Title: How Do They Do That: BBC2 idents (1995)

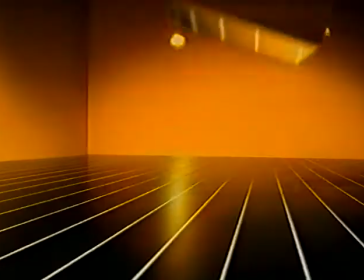This is the tale of two, of the BBC Two identification logo.
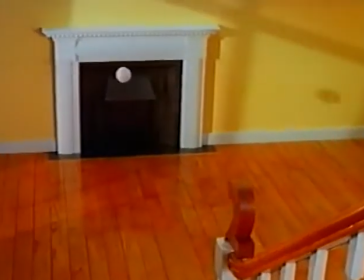It's not so long ago that BBC Two was presented like this.
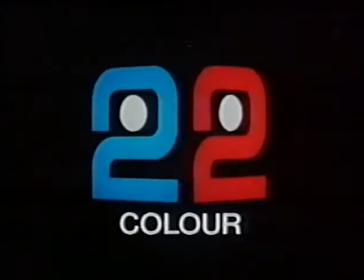Or this. Or until 1991, like this.
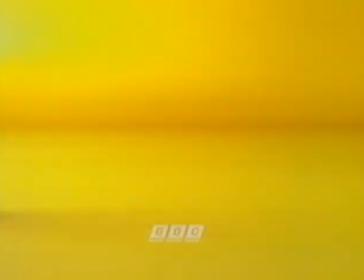So how was TWO elbowed aside by the wonderful Two? I realised there was a problem almost as soon as I took over the channel. It was obvious that the logo made absolutely no impact. In fact, it was something anyone could have told you.
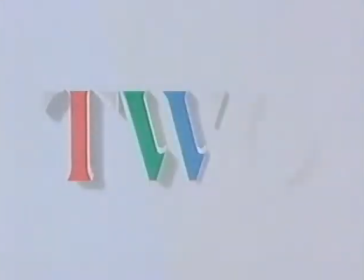It was singularly unmemorable, and it told you nothing about the personality of a channel. So we decided to commission a corporate design company to do some research. When the research came back, we were really surprised, because what it told us was that the audience thought BBC Two was dull and worthy, which is a bit of a shock to everybody involved. So how did they set about changing people's perceptions?
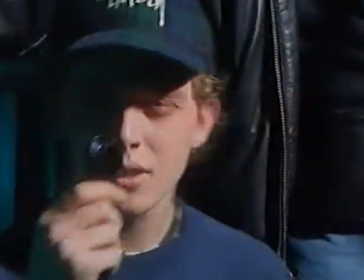They invented an entirely new two, more in step with the programmes themselves and with a personality all its own. Hopefully witty, decidedly unusual. We took this two, actually, and then you think to yourself, well, there's nothing special about this. Well, there is something special about this, actually. It's a very distinctive two. It has very sharp bits on it. And it's rather nice and fat. the reason we wanted that particular to it's because he wanted to do things with it and so you need lots of two lots of body on the two in
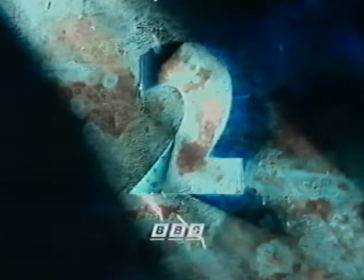order to achieve that the familiar greeny blue color was featured in the very first batch of twos and became a standard component in subsequent
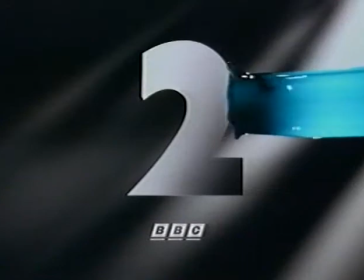designs to aid identification but never mind the color how did they do this well they turn the camera and
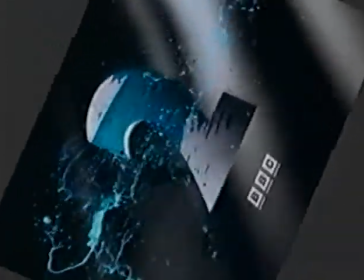the model 2 on their sides and then film paint dropping from a height so that when the film was played the right way up it appeared to hurtle in from the side
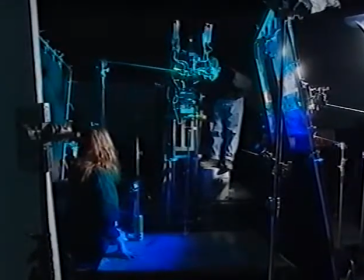simple when you know how but the latest episode in the tale of two needed a more complicated
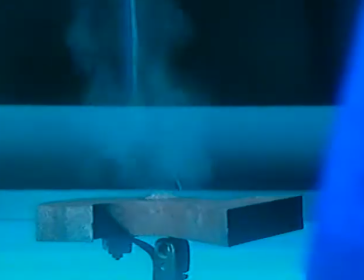setup to produce a steaming to as well as the idea that the surprise of the water turning into steam on an object we didn't look hot we also wanted to actually have the water coming from every angle and that was the main problem really getting some kind of a rig which allowed us to release water on cue and
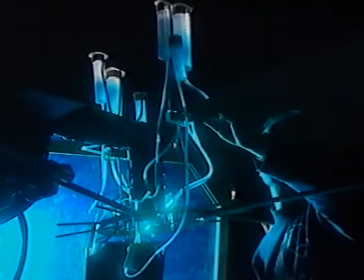we've come up with quite an amazing Heath Robinson device I think the drops of water are controlled by opening and closing a system of valves so that they splash down
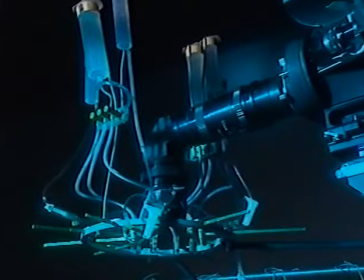on cue the camera lens is in the center of the action but it's shielded from the water and this is what it sees another
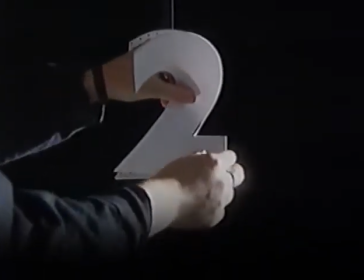new I didn't hot off the press is called diary the final piece may be on screen for only a
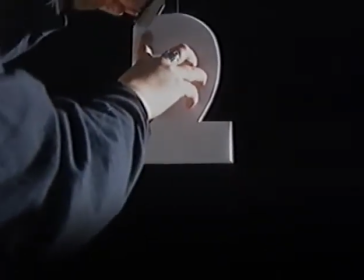few seconds but it took days to produce basically we have a piece of fish while she's attached to the two with an undercurrent of air so when we pull it the actual two will come forward
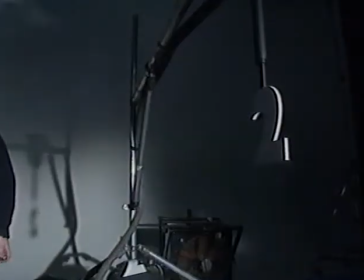on a jet of air the original aim was to pull ten twos off in rapid succession but things got in a bit of a tangle. We ended up with a lot of cross wires even doing it on this way but with ten of them it was just like a sort of down at the lake on Sunday with everyone's rods going in.
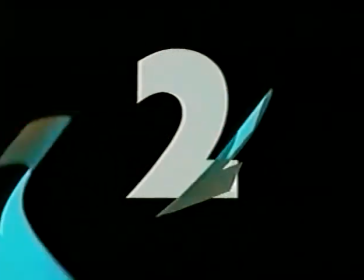It was impossible to coordinate. So they cheated. They repeated the original shot over and over again. But how the twos were filmed is not the whole story. Every two has sound effects or specially composed music behind it.
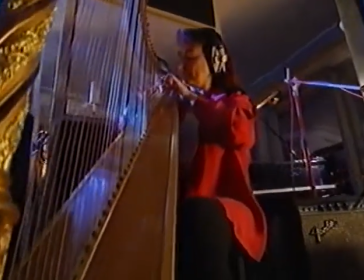How are these created?
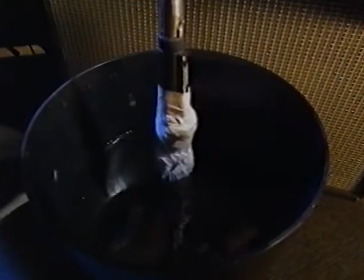perhaps not exactly how you'd expect the music for each two was inspired by a particular theme we came up with a fantasy for silk which was a seascape and
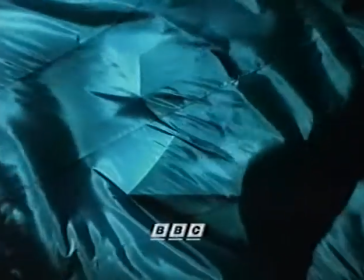the the silk became billowing waves and the two became a sunken ship complete with uh piping aboard and ship's bell way underneath yes and ghostly feelings like whales in the water.
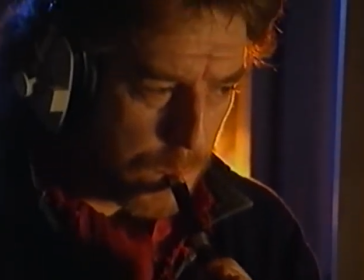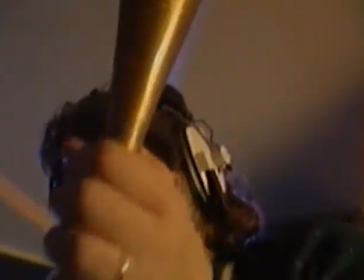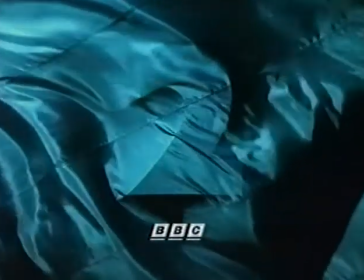Our fantasy about Firecracker was that this was a heath after a battle,
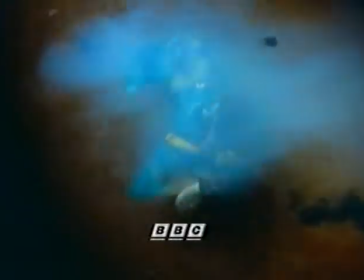and there's heather and there's smoke, and we wanted a deep orchestral texture for that. And then the Firecracker itself, we decided, was rather Chinese, so we used some Chinese opera gongs. And then to counteract that rather alarming,
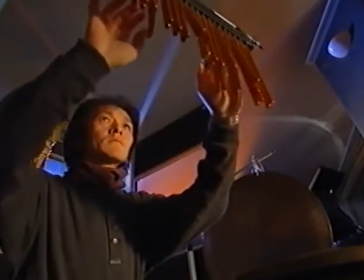violent feeling, we got a little wind chime and played a waltz. right the way through it once
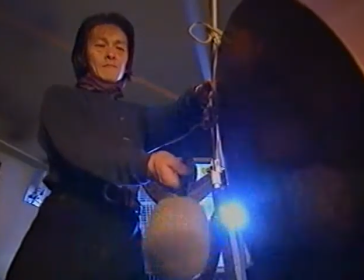all the instruments had been recorded the sounds were fed into a computer which combined them to create the final effect so
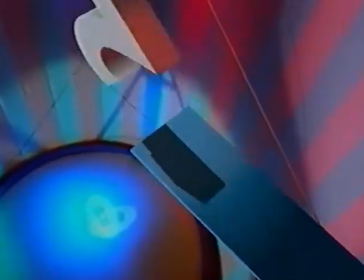how successful has the new look been six months after the first research they tested the audience reaction the results were actually phenomenal because all the negatives that came out in the first start of research you know about dull and worthy had disappeared entirely and it was all you know sophisticated and witty and
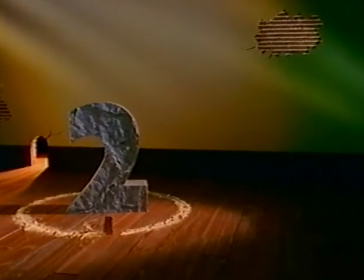amusing and all these kind of words started coming out and back at the beep how do they feel about the two they've unleashed we
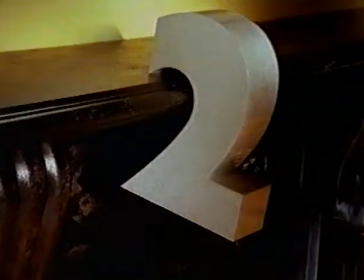feel it's taken on quite a character of its own it's sort of started to come alive we see it as the hero of the piece and it's definitely got
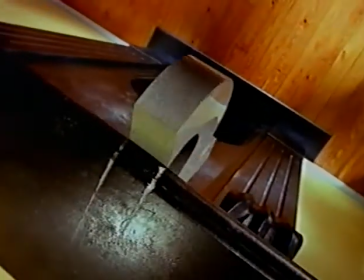its own little character i think people love the two you know it has lots of fan mail it has correspondence and and we will definitely be renewing its contract.